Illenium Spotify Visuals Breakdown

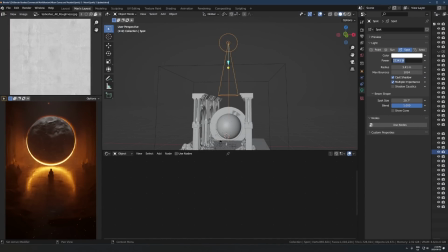1225s
This is just set to, you know, whatever this is, 22,000 watts.
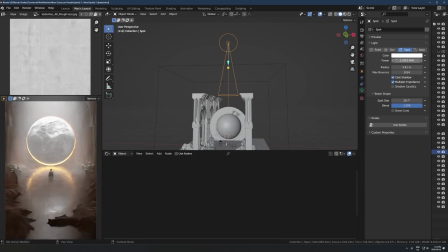1231s
Not insanely bright. Like I've had in my other scenes, I've shown like using like 2 million or, you know, crazy amounts like that.
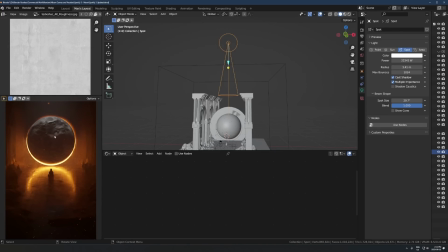1238s
But in this case, I just wanted it to be just a little bit there, like not anything crazy. Radius is pretty high, so it's, you know, fairly soft.
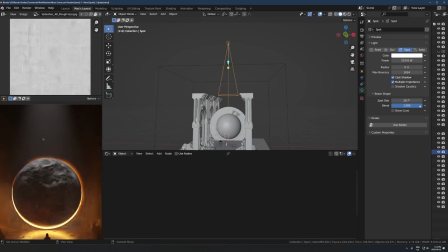1246s
That's how, you know, if I turn this way down and the blend way down, you're gonna get this cone from the light. That looks horrible. So the radius is up, and that'll just soften that out a little bit. And then also the blend is up, and that'll soften it out even more. So that's the settings there.
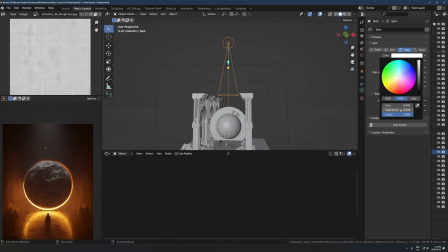1263s
Again, just pure white, saturation 0.
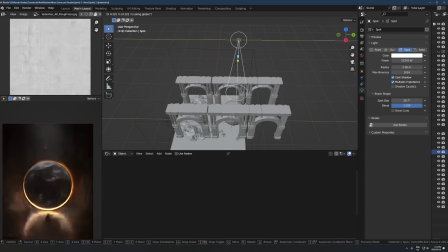1265s
And then there we go, placed right over the moon there, just to get that nice, whatever that lighting setup is.
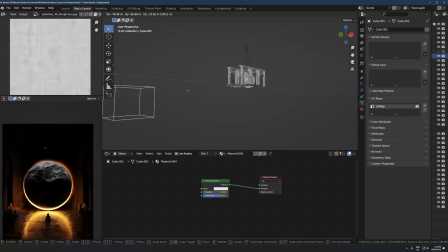1273s
And then yeah, that's just running through volumetrics again. That makes a big difference. And I think that's it.
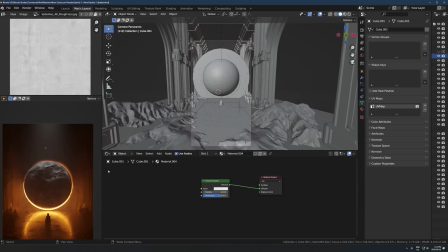1278s
I don't think there's anything else in here. It's a pretty simple scene. Like if you want to do this Illenium Stuzor's type style, it's not like, there's nothing that complicated about it.
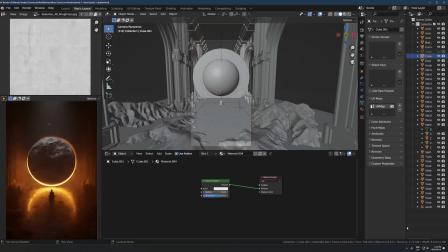1289s
It's just like, keep it clean and organize things in a way that looks cool. And like, yeah. Oh, one last thing here is this guy in the middle.
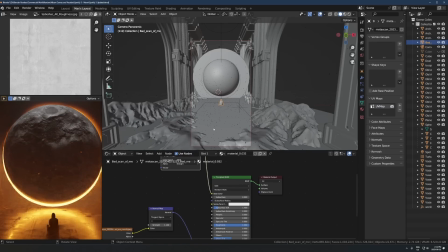1297s
This is a photo scan of me sitting down.
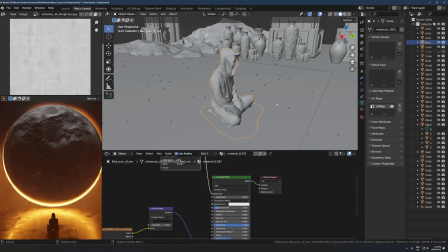1303s
So I don't know, that's kind of cool that I'm literally digitized and then put into like this Illenium render.
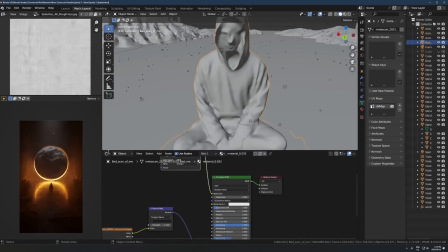1309s
But you can just use whatever model you want.
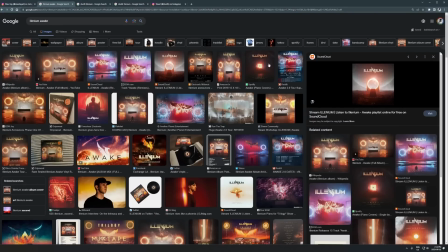1312s
So again, like in these old Illenium ones, there's like this dude sitting here like in this meditative pose.
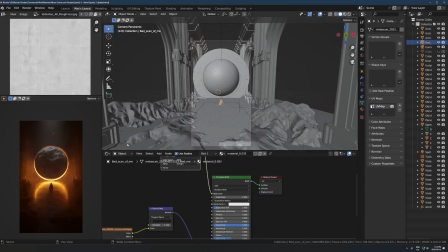1320s
Why not have myself doing that in there? I think that's awesome. And yeah, I don't think there's nothing else in here.
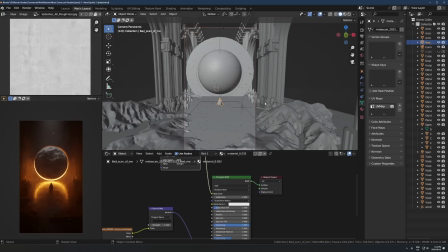1327s
It's just like some basic models, a floor with like a basic texture. You know, keep the lighting nice and clean, and then there you go. The world settings are like fully black, like there's nothing in here even. So if I take out those two lights, like the orange emission and the spotlight, it would be pitch black.
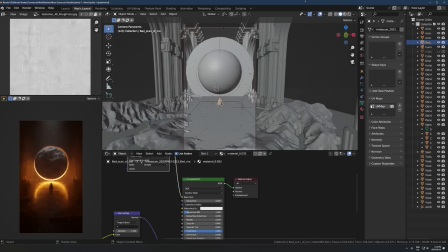1345s
What about the camera? I'm using the panoramic lens, but you know, it's not crazy wide, so if I had it on perspective, it wouldn't look that different.
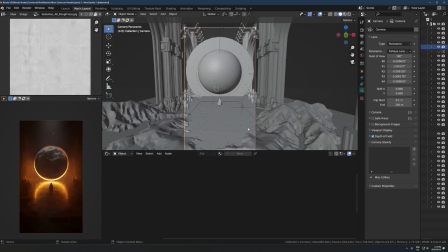1357s
But that's there. Depth of field does not matter.
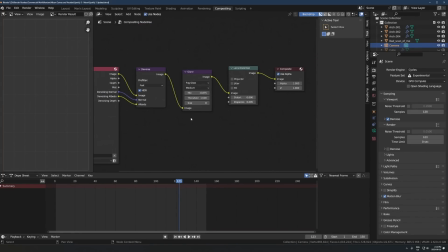1362s
So yeah, that's pretty much it. In the compositing, there's like a bit of glare node, a bit of lens distortion, not anything crazy.
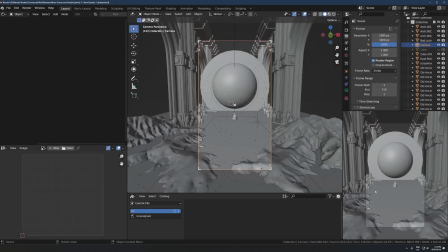1369s
And that's it, you know. This was for the Spotify canvas again, so I had to render it at 1080 by 1920 vertical. Anyways, hopefully that was insightful. Hopefully that was interesting to see behind the scenes of this kind of thing, of you know, client stuff.
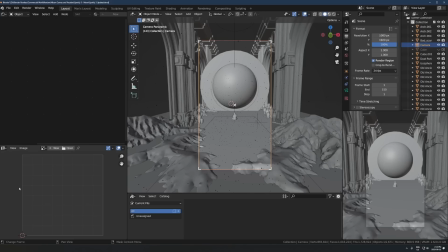1385s
Go and watch this video right here if you want. Hopefully that was useful, and I will see you in some other video.